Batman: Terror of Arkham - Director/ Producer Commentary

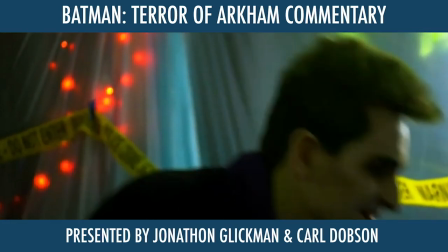Yeah. But like Batman Arkham Asylum, one long night.
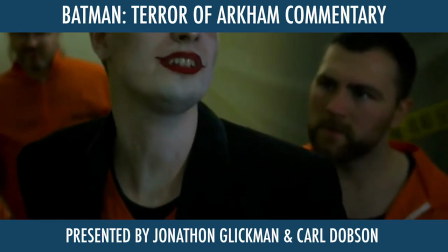Yeah.
I don't like sharing.
I absolutely love this action bit here. And a quick trivia, if you've seen the blooper reel, oh, it might not be in the blooper reel.
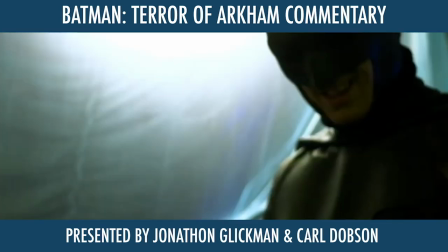Or it might be, I can't remember. I actually broke the handcuffs by accident.
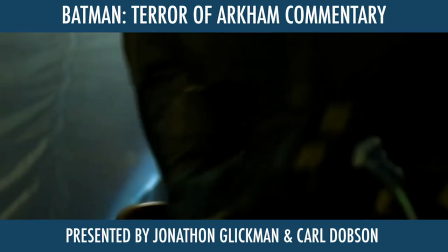I wasn't meant to. No, that wasn't in the blooper reel. I love this.
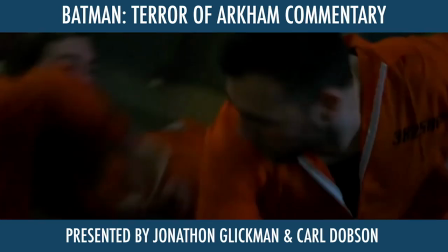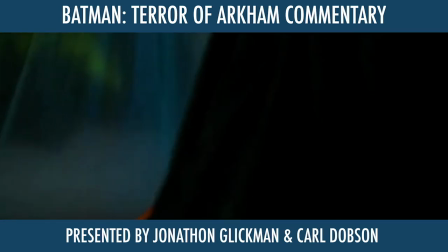That's great. Huh?
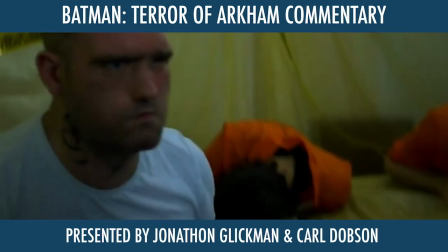Absolutely love it. Even this bit with Luke here, to get this in one take was...
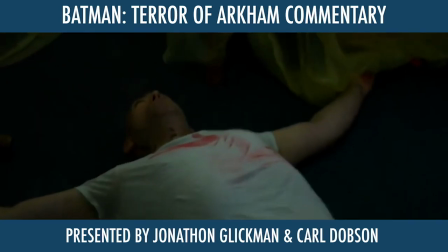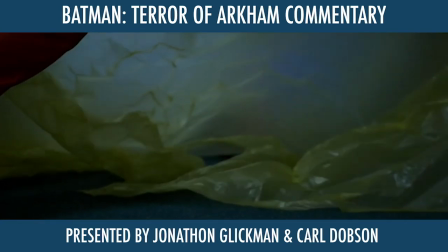So it cuts away here to a news article because we didn't have time to shoot anything else.
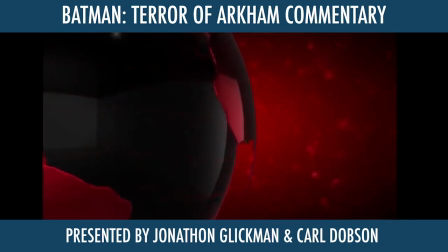It works. Yeah. The voice of Jack Ryder is Jack Roberts, who plays Clinton.
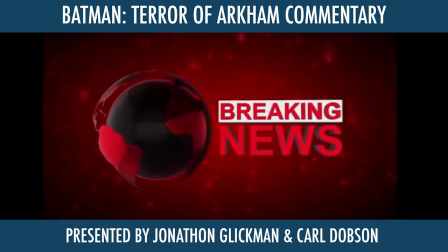You've just seen getting pulled through the table. Yep.
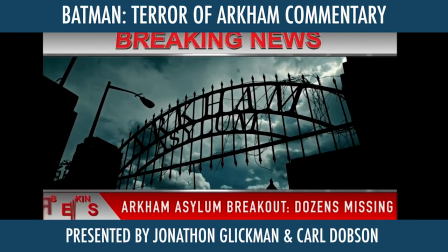I think it adds a bit of context to what's going on to everyone outside of the asylum as well.
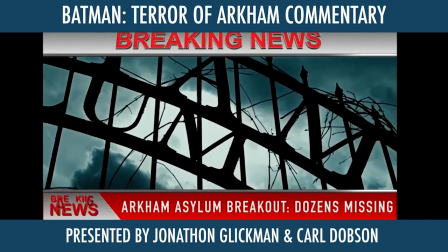But the idea is that whilst this news article is going on, that Batman and Clinton are meant to be having a bit of a fight.
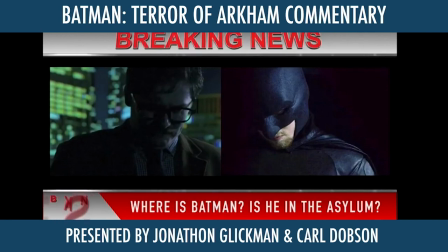When you last see him, he's being pulled under a table. But what you've got to remember is at this point, Batman's got a stab wound. And he's been hit in the head by a 4x4. You know what I mean? He's not 100%. So he's not fully there. So yeah, I'm glad you used that picture of me because like we filmed another scene, didn't we?
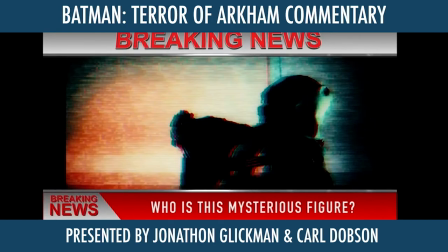Yeah. Decided to take a still shot from it. Yeah.
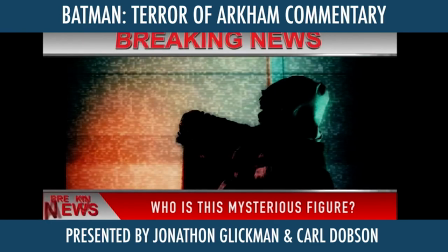I absolutely love this bit with this is something as well that was shot really early on into production with
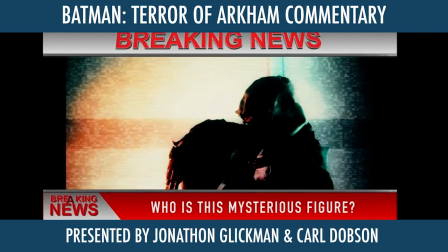Tom. My brain wasn't working then, oh my god.
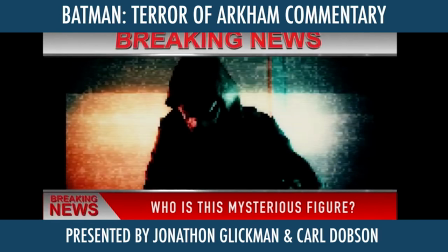But we didn't, the original dialogue for the scene wasn't really working,
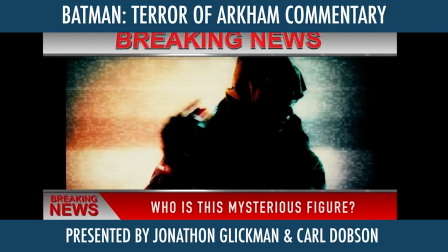but obviously he's wearing a mask, so we could completely change anything that we wanted him to say.
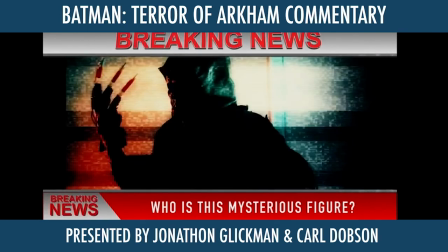It's absolutely brilliant. I want to put more characters in masks in case we ever have to do this again.
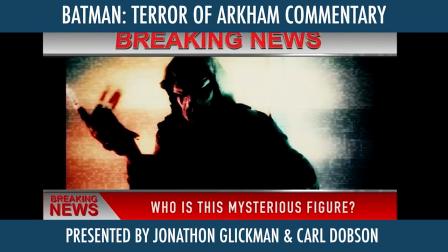But I sent Tom this video and basically just asked him to give a slow performance. Because I think that slow,
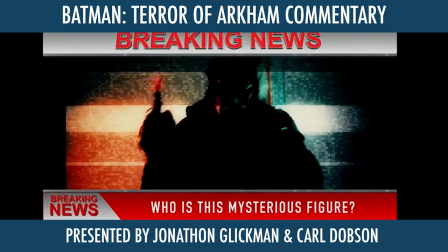methodical thinking of what he's trying to come out with next adds to not only his social awkwardness,
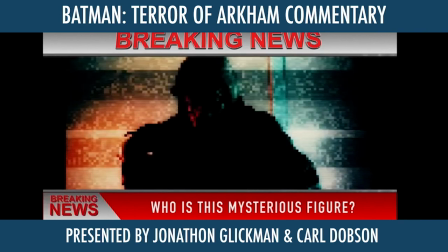but the fact that he's constantly trying to think ahead to what he's going to say. Mm-hmm.
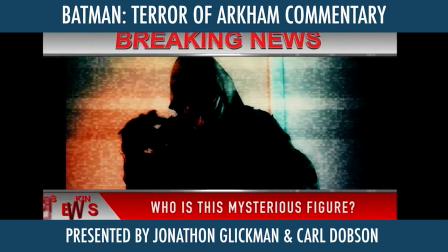I was going to say, did that even make sense? Probably not. No, I got what you mean by that.
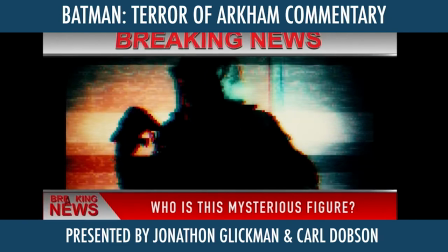If people disagree, then they can put a hateful comment in the second. Please don't.
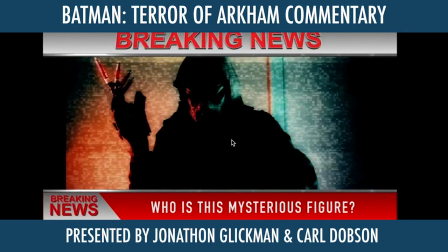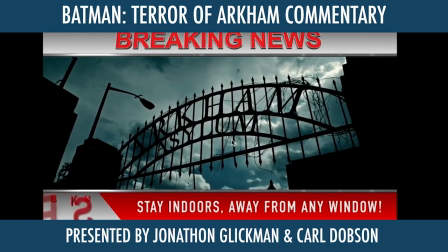Disturbing stuff.
You can only hope with Batman.
Sorry.
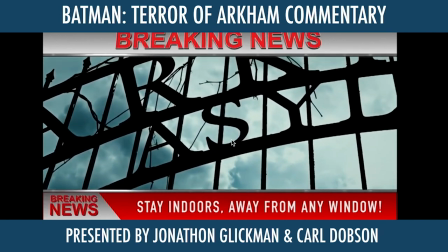It's not this issue.
Police are urging citizens not to panic and to stay indoors.
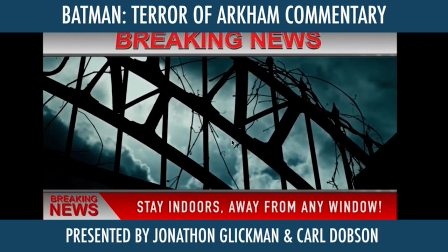He improvised the end of this. I just had the script, really horrible script ending, but he ended it really nicely.
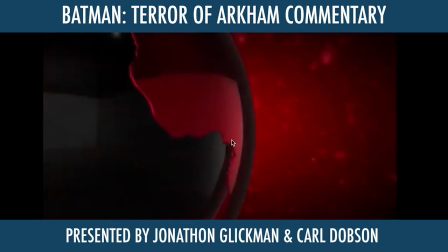I was like, oh, that was lovely. He did good, man. That was lovely. So here, okay, so...
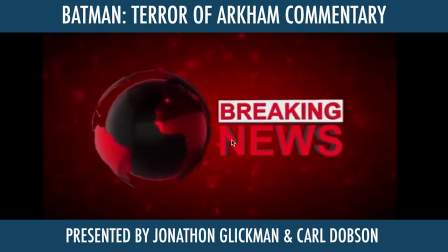For that, nice. So, well, nice. Here's an interesting one now.
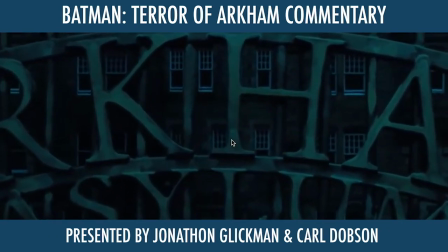So... Want to pause? 3, 2, 1, pause.
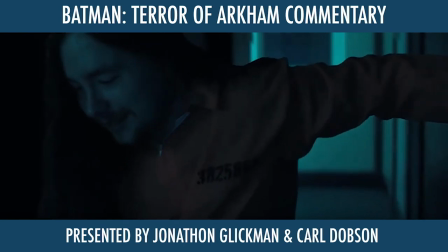38:59. Yep. Whoa. So, this shot with Jack here was completely green screened. Yeah. we couldn't go back to the location to shoot this scene, and we had about a week before the film was coming out.
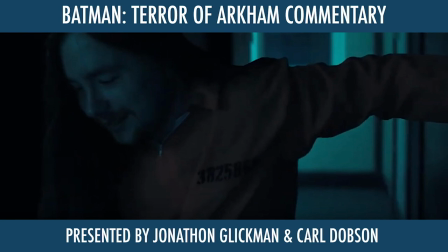So I said, "Can you get to my house? I've got your costume.